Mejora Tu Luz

Es un poquito más cara que las que acabamos de ver, pero sigue siendo una luz muy, muy buena por toda esta variedad de cosas que te puede brindar. tienes las paletas como lo comentó Dani tienes la intensidad de la luz y adicional a eso puedes hacerla cálida o fría la imagen también tiene un gelecito, bueno es un poquito más gordo que un gel y es para suavizar la luz, que simula un softbox, creo que eso también es importante mencionarlo porque recuerden,
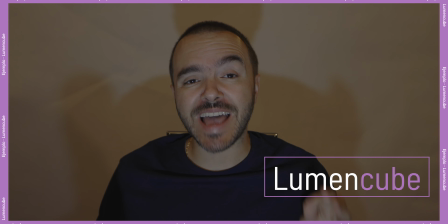[8:07]
es muy importante tener siempre un difuminador como viene inclusive con estas,
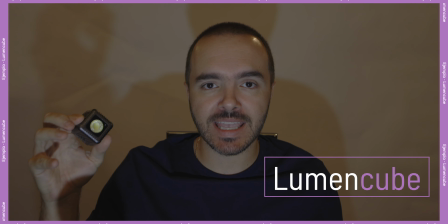[8:13]
porque eso hace que no tengas una luz tan tan agresiva, tan directa tan agresiva para la cara,
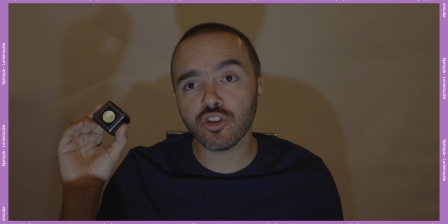[8:20]
y por eso esta opción creo que es una de las mejores opciones que tenemos ahorita dentro de lo que hemos enseñado aparte que tiene un look de estudio que me encanta
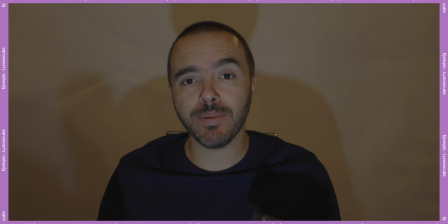[8:29]
ok, esta imagen que está viendo ahorita mi punto de vista es claro, esta luz sirve muy bien,
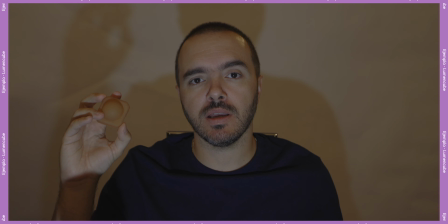[8:35]
pero está muy directa está muy intensa y estoy hablando de una marca que se llama Husky,
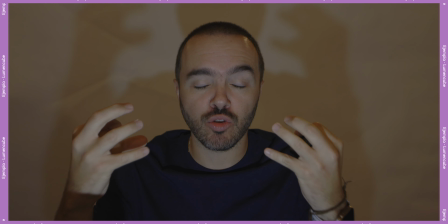[8:41]
como están viendo es una luz industrial, es una luz que no tiene todas las opciones de las demás,
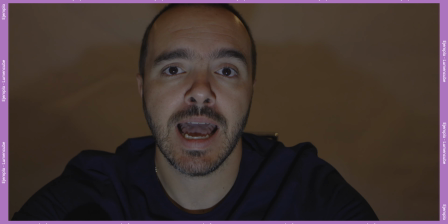[8:47]
porque no fue diseñada para este tipo de cosas porque no tiene un control para medir o cambiar la intensidad,
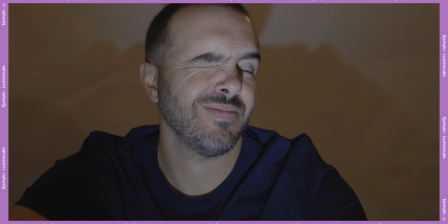[8:56]
ni cambiar si es cálido o frío, es una luz que simplemente da a su máxima potencia y es lo que están viendo ahorita pero les quiero enseñar unos
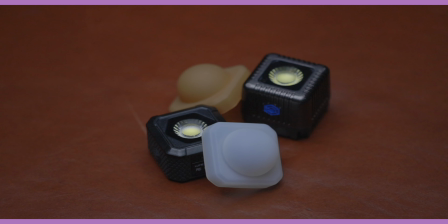[9:04]
accesorios que nosotros consideramos que les va a ayudar muchísimo para mejorar esta imagen y que no sea tan directa Y el ejemplo número uno es
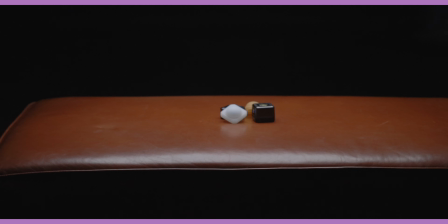[9:13]
un difuminador que como están viendo ahorita cambió por completo todo,
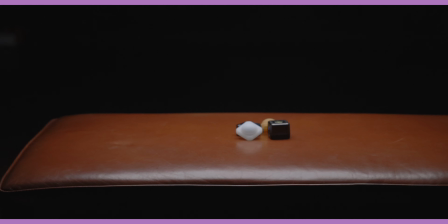[9:17]
hace que ya no sea tan intensa la luz, esté más difuminada y que la piel se vea un poquito más suave.
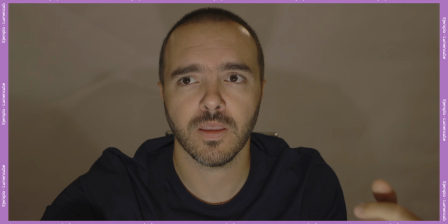[9:24]
Este es el ejemplo número uno. Ahora, si no quieres invertir en un difuminador, ahorita vamos a hacer el ejemplo número dos,
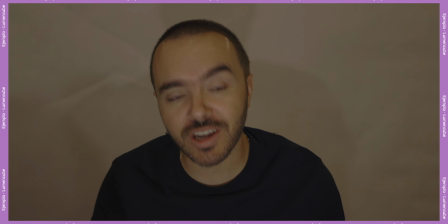[9:31]
que es rebotar la luz utilizando un reflector o hasta una pared blanca.
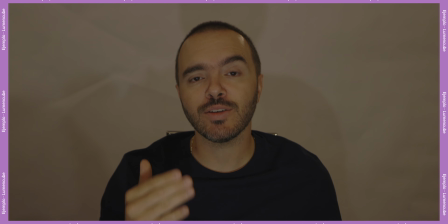[9:36]
Ok, ahorita estamos utilizando un reflector y como están viendo tampoco es la mejor imagen.
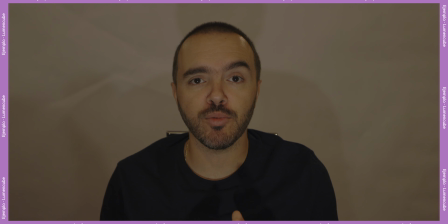[9:42]
¿Por qué? Porque es un reflector chiquito y la intensidad también de la luz no es lo suficientemente alta para poder llegar hasta donde estoy yo.
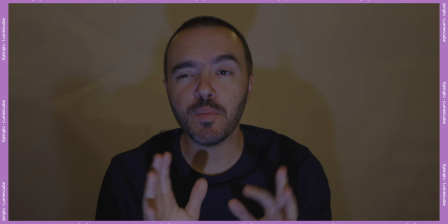[9:52]
Ahora, si acercamos un poquito más la luz y el reflector va a cambiar muchísimo y es lo que van a ver ahorita.
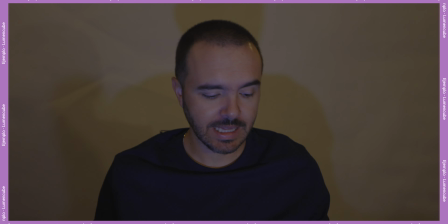[9:58]
Como están viendo se ve un poquito el reflejo de la mano de Dani con el reflector Pero eso ayuda también mucho
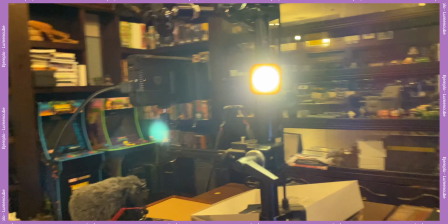[10:04]
a que no sea tan intenso y el reflector ayuda muchísimo Ahora,
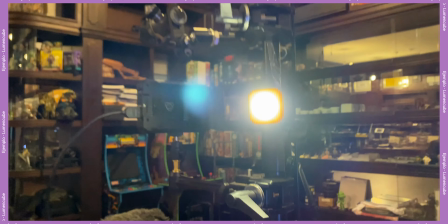[10:09]
si no quieres gastar ahorita un reflector Está la otra opción de hacer un rebote a una pared blanca De hecho
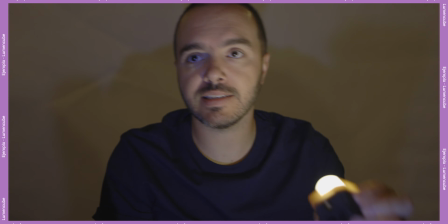[10:15]
es lo que hemos estado utilizando ahorita en este video Estamos utilizando un papel blanco para tratar de replicar una pared blanca Entonces,
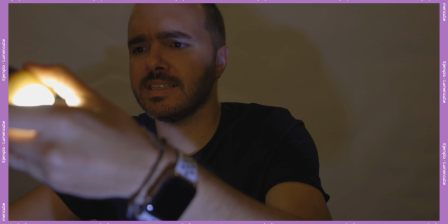[10:23]
ahorita vamos a utilizar esta pared como rebote para que trate de iluminar un poquito mi cara,
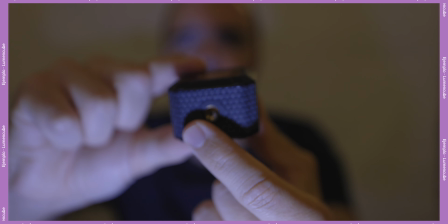[10:31]
pero es muy importante, van a tener que hacer ciertos movimientos en la luz y encontrar el punto exacto para
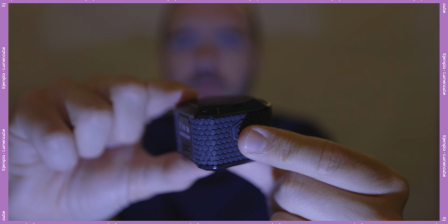[10:37]
que sea el rebote correcto y tratar de iluminar lo más que se pueda la cara de las personas.
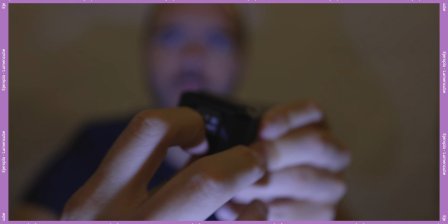[10:42]
Ok perros,
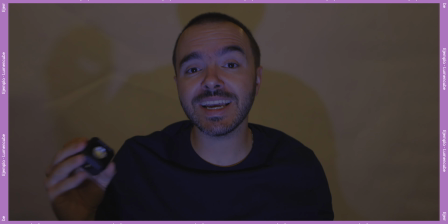[10:44]
como ven ahorita cambiamos un poquito el setup porque estoy utilizando el papel blanco o la pared blanca para hacer el rebote de la imagen,
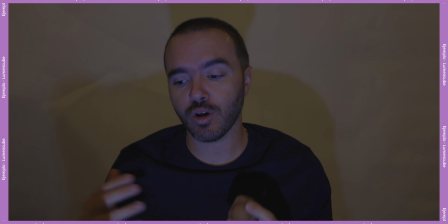[10:52]
adicional a eso tuve que aumentar un poquito el ISO donde normalmente lo utilizábamos en 400,
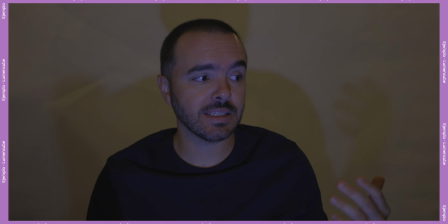[10:57]
200 dependiendo de la intensidad de la luz,
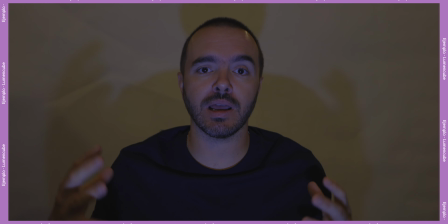[11:00]
ahora lo aumenté a 640 y como ven esta es la mejor forma o la mejor imagen utilizando estas luces, como rebote de la pared o un rebote hacia una pared o un papel blanco.
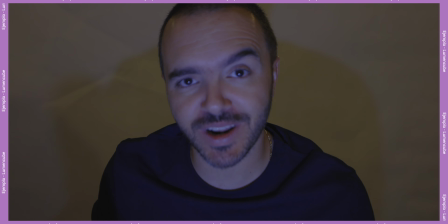[11:13]
Ayuda muchísimo si no tienes un difuminador Y como ven es la parte más Es la forma más fácil De iluminar lo máximo de tu cara Y que no sea tan directo y tan intenso la imagen